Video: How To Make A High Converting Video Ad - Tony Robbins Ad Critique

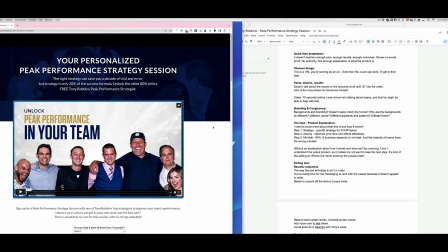Otherwise, people drop off because they feel like they're in the wrong place. They don't feel comfortable. And also, the VSL on this page has the same colors going on. So you want to make sure that the colors on this video are matching the colors on the page.
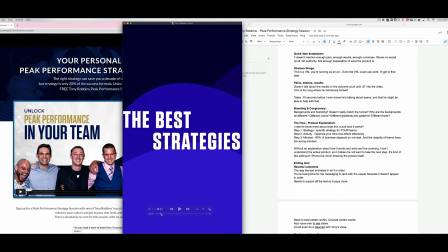Also, I noticed there's a lot of different fonts going on. I want to say there's about 2 or 3 different fonts happening within this video.
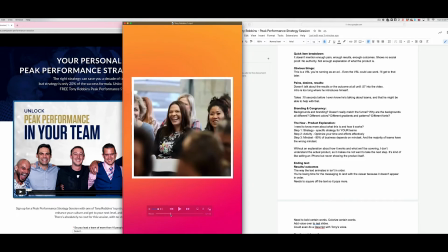This is one font. This is the same font. Looks like it might be the same font.
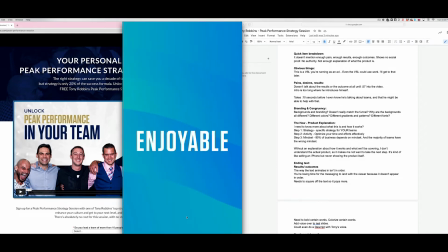And then this right here, this is a different font that comes in right here and right there. So it just feels a little bit off brand. And then this is another font as well. So I would just make sure to pick 1 or 2 at the most. I would stick to probably one font to really make it feel branded and professional.
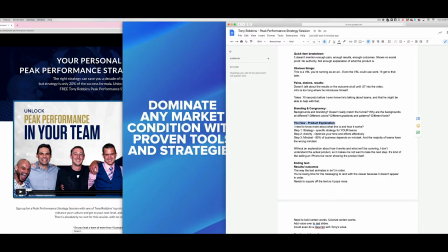So now let's talk about the how, the product explanation. I need to know more about what this is and how it works.
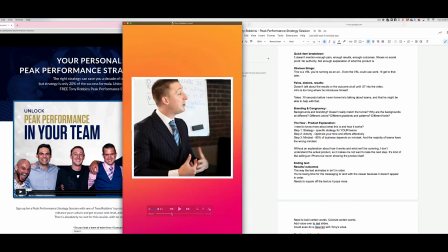Tony gets into a little bit of explanation on how this works, what it is.
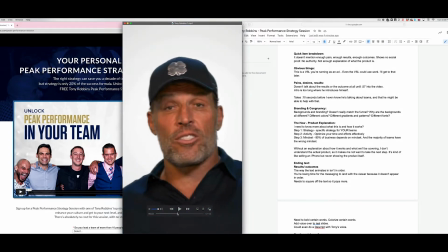He's trained a few of his team members over the years, and they come into your business and they help your teams,
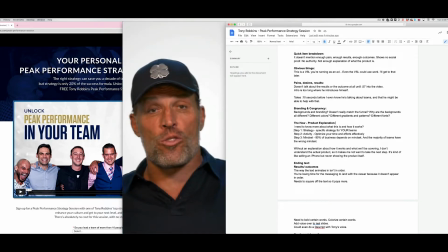but they don't specifically get into these 3 steps that I'm seeing at the bottom of your funnel,
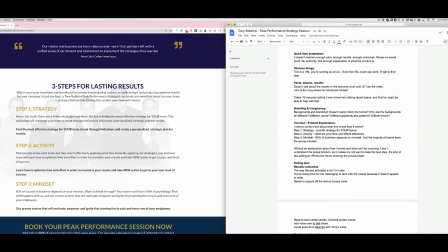which are right here, right? Step 1, the strategy, which is the specific strategy for your teams, getting into activities so you can optimize your time and efforts effectively, or mindset, how 80% of business depends on mindset, and the majority of teams have the wrong mindset.
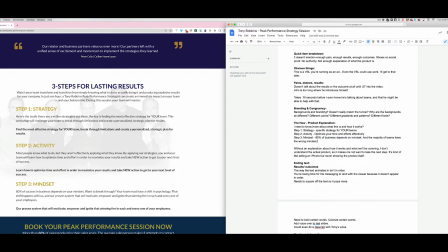So getting more into the explanation of what this product is and how it can help people would be super, super helpful, because without an explanation on how it works and what we'll be covering, I don't understand the actual product, so it makes me not want to take the next step.
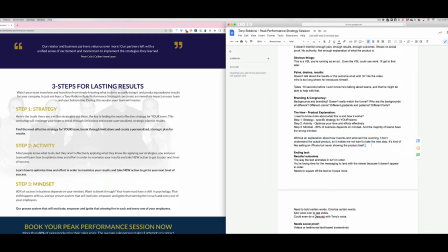It's kind of like selling an iPhone, but never showing the actual iPhone itself. So I'm like, okay, this sounds cool, but what am I actually buying? It needs to get more into the explanation of the product so people can really understand what they're getting into.
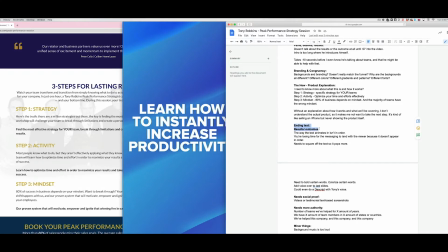Now let's talk about the ending text that talks about the results or the outcomes. Now this is great, by the way, but it's just in the wrong place.
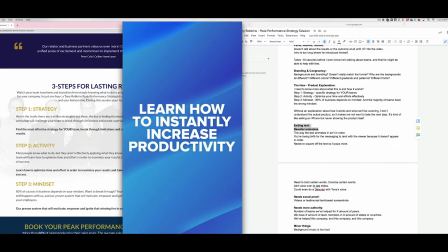It needs to come way sooner in the video. Ideally, if we had Tony saying this stuff on camera, that would be huge. If you don't have Tony saying it, maybe you can find clips of him saying this stuff in other videos where he's talking about this offer,
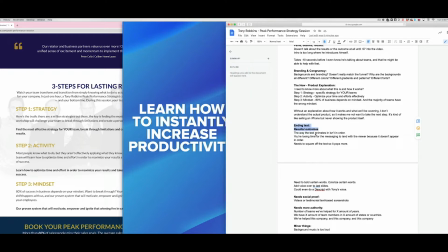or at the very least, have a voiceover talk about this stuff somewhere earlier on in the video.
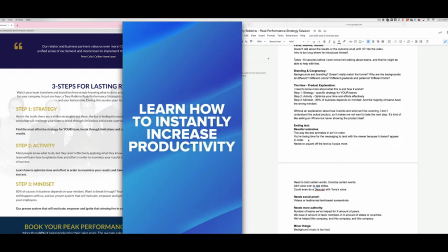Now, if I was to just talk about this area specifically and how I would improve it, the way that the text animates on the screen, the text isn't in order. So all these words are popping up in different order. So it actually confuses my brain because they're not popping up in order, and so I don't know where to start reading.
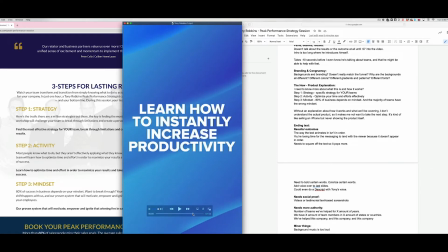So it's like, you see the word increase pop up, and then instantly you want to have these words pop up in order, so that way my brain can actually read that sentence in the right order, right?
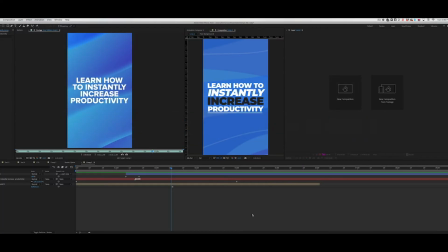Here's an example of what I would do to make this look a little better, just to square off the text as far as design. Learn how to instantly increase productivity, and then I would have this thing kind of animate on like this and scale up as it's as it's going towards the camera.
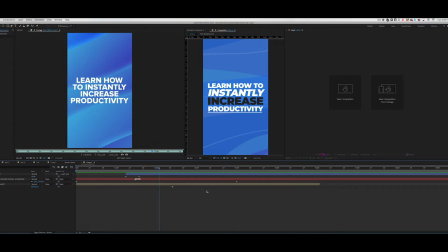So that way it's kind of like, it makes your brain read one word at a time. You focus on the word increase and productivity.
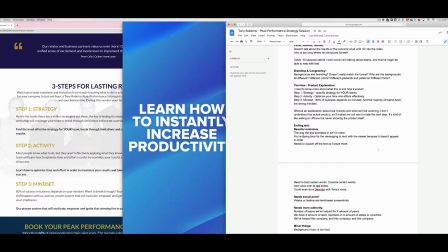That's just one design example. I could think of 100 different ways to redesign that.
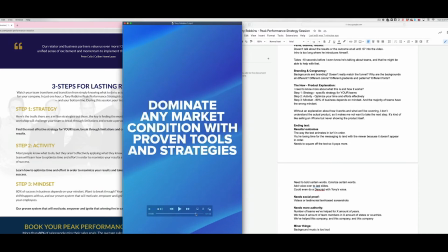So if I'm just looking at the other text that pops up on the screen, see these ones are popping up randomly. It's not emphasizing certain words. It's not bolding certain words or underlining certain words that you want to draw attention to.
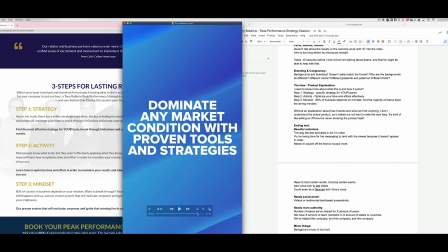It's not italicizing anything. It's not colorizing certain words. So it just looks like a block of text that my brain just really isn't processing, right? So I want to make sure that I'm bolding the words that I want to cause emphasis to. So to make this one better specifically, I would square off all the text.
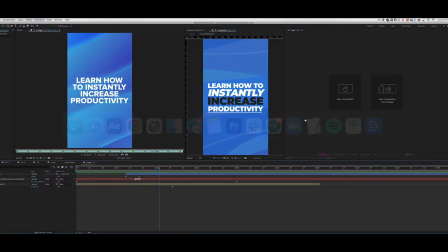So I would scale up all the words to make sure that it's squared off, just like my example here. And then I would, maybe I would colorize dominate.
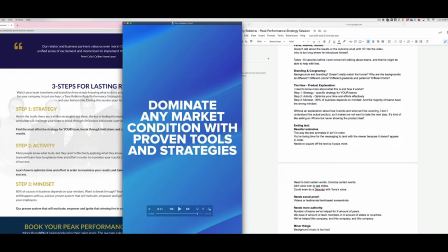So I would make dominate a different color, and then proven tools, and then strategies would be a different color to really emphasize the words that I want people's brains to recognize at a glance, because if people can't get the message at a glance inside of a video ad, the message is lost and they won't register inside of their brain.